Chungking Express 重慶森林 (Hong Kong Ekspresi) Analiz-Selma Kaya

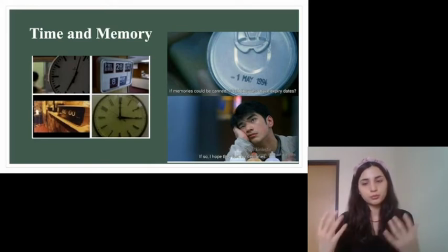[8:13]
Yani şunu görüyoruz. Karakterlerimiz çok fazla geçmişte ve çok fazla orada saplanıp kalmış durumdalar.
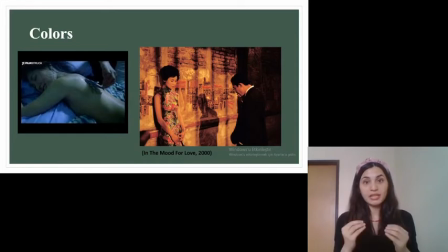[8:24]
Renklere geldiğimizde renklerde karakterler arasındaki ilişki ve belli duyguları uyandırmak amacıyla başarılı bir şekilde kullanılmıştır. Mesela mavi melankoliyi temsil eder. Zaten bu sahneden sonra iki karakterimizi bir daha yanlıyor da göremeyiz. In the Mood for Love'da da mesela, yine Wong Kar-wai,
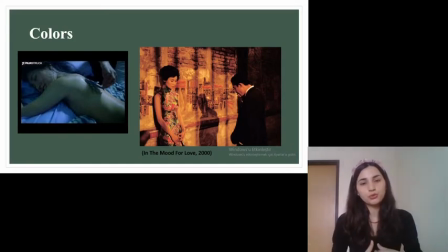[8:42]
iki karakterimizin arasındaki o tutkuyu ve o duyguları yansıtmak imacıyla kırmızı ışığı yansıtıyor. Kırmızı ışığı kullanıyor. Ama şurada şöyle bir detay var. Fotoğraf üzerinde de göreceğiniz gibi.
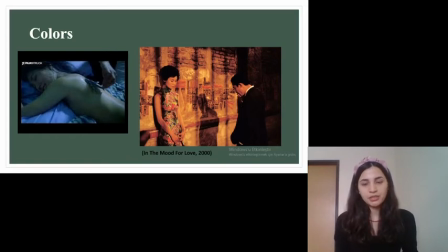[8:56]
Üzerinde parmaklıklar var. Aslında ya burada bir yasak ilişki söz konusu. Hani karakterler birbirlerini ne kadar çok sevseler bile o durumdan dolayı yani o
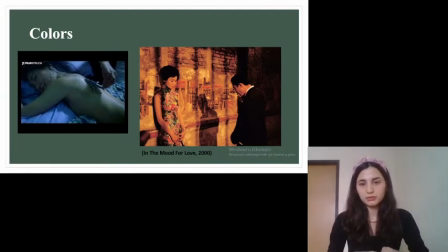[9:09]
yasak ilişki durumundan dolayı o duyguları bastırmaya yönelik bir çalışma var. Ve bunu da sinema diliyle çok iyi bir şekilde anlatmış. Başka bir filmde de görebiliyoruz aslında. Happy Together'da iki tane çiftimiz,
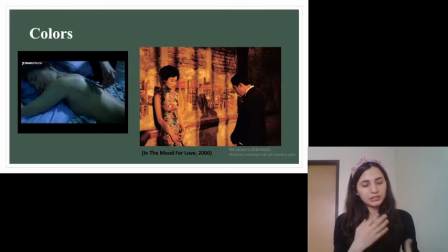[9:28]
gay couple'ımız aralarındaki ilişki bozulmaya başladığında yani ayrılmaya doğru gittiklerinde siyah-beyaz efektinden sarıya doğru döndüğünü görüyoruz. Orada da aslında o hüznü ayrılığı temsil ediyor.
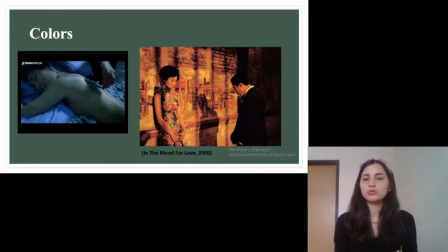[9:42]
Yani mavi melankoli, kırmızı tutkuyu ve sarı da hüznü ayrılığı temsil ediyor. Ben bu renk kullanımı açısından biraz Almodovar'a da benzetiyorum. Yani çok renkli bir sineması var diyebiliriz.
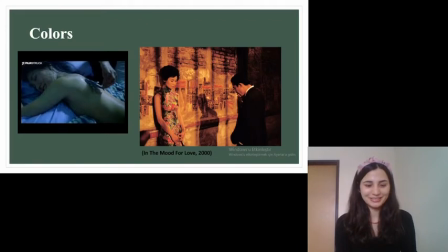[10:00]
Almodovar'da en sevdiğim yönetmenlerden biridir. Devam edelim.
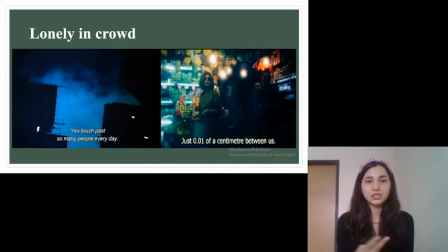[10:05]
Şöyle, tüm film boyunca aslında bence iki duygu hakim. Terk edilmek ve beklemek. Hong Kong gibi şehirlerde bu çok normal. Yani İstanbul'da da aynı şekilde. Ne kadar çok insan varsa o kadar az iletişim, etkileşim meydana geliyor.
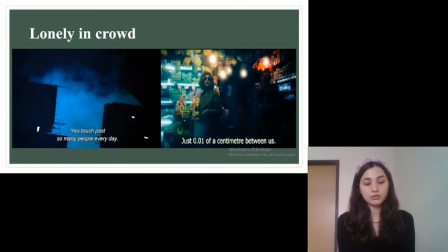[10:21]
Yine size bir replik okuyacağım. Şöyle, her gün bir sürü insanın yanından geçiyoruz. Asla tanışmayacağımız veya yakın arkadaş olabilecek insanlar. Bize aslında o uyumsuzluk hissini çok iyi veriyor. Şehir ve yalnızlık.
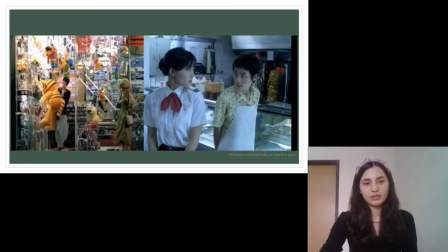[10:36]
İkisini çok iyi bir şekilde bize aktarıyor. Şimdi bu filmde iki tane hikaye var. Fakat iki hikayenin kesiştiği sahneler de mevcut. Bu ikisi de onlardan biri.
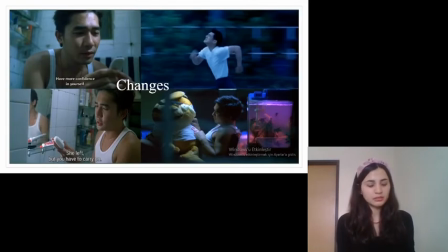[10:51]
Daha da fazlası var bu filmde aslında. Şöyle ayrılıktan sonra hayatın nasıl anlamsızlaştığını bize gösteriyor. Yani tabii her bir karakter bununla farklı şekillerde baş ediyor.
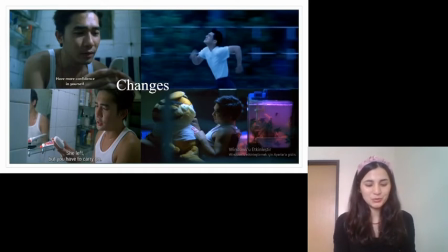[11:03]
Örneğin Polis 223 ve 663 şu farklı şekillerde baş ediyorlar.
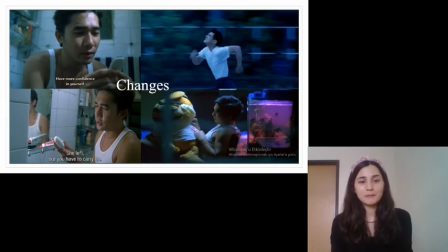[11:11]
Örneğin polis 663 evdeki eşyalarla konuşmaya başlıyor. Evi subahsında tüm apartmanın o gittiğinden beri çok üzgün. Ve kalıp sabunu eridiğinde kendine gel toparlan biraz kendini salma gibi konuşuyor.
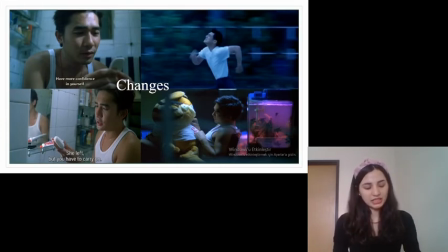[11:29]
Aslında oradaki kendi duygularını bir eşyaya aktarıyor. Orada ulaşılan şeyler bizim gördüğümüz karakterin kendi duyguları. Polis 223'e geldiğimizde o da üzgün olduğunda koşuyor. Çünkü koşunca vücut sıvısını kaybeder.
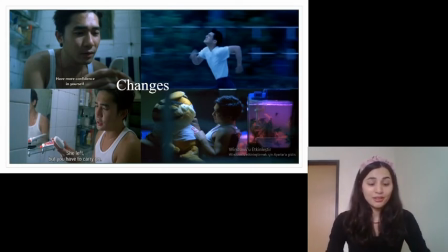[11:49]
Böylece gözyaşlarına sıvı kalmaz diye düşünüyor. Bununla birlikte F diye bir karakterimiz var. O da mesela yüksek ses ve müzik dinlediğinde kendisini düşünmekten alıkoyduğunu söylüyor. Tüm bu baş etme yöntemlerine rağmen aslında her şeyin geçiciliği, değişimin nasıl da kaçınılmaz olduğunu bize gösteriyor.
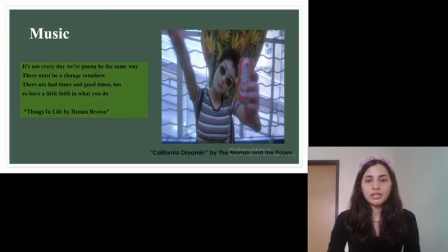[12:09]
Bunu aslında filmin müziklerinde de görebiliyoruz. Şimdi California Dream filmin en ünlü şarkılarından biri. Böyle California Dream kafanızda çalıyorsa Faye'yi dans ederken böyle aklınıza geliyor.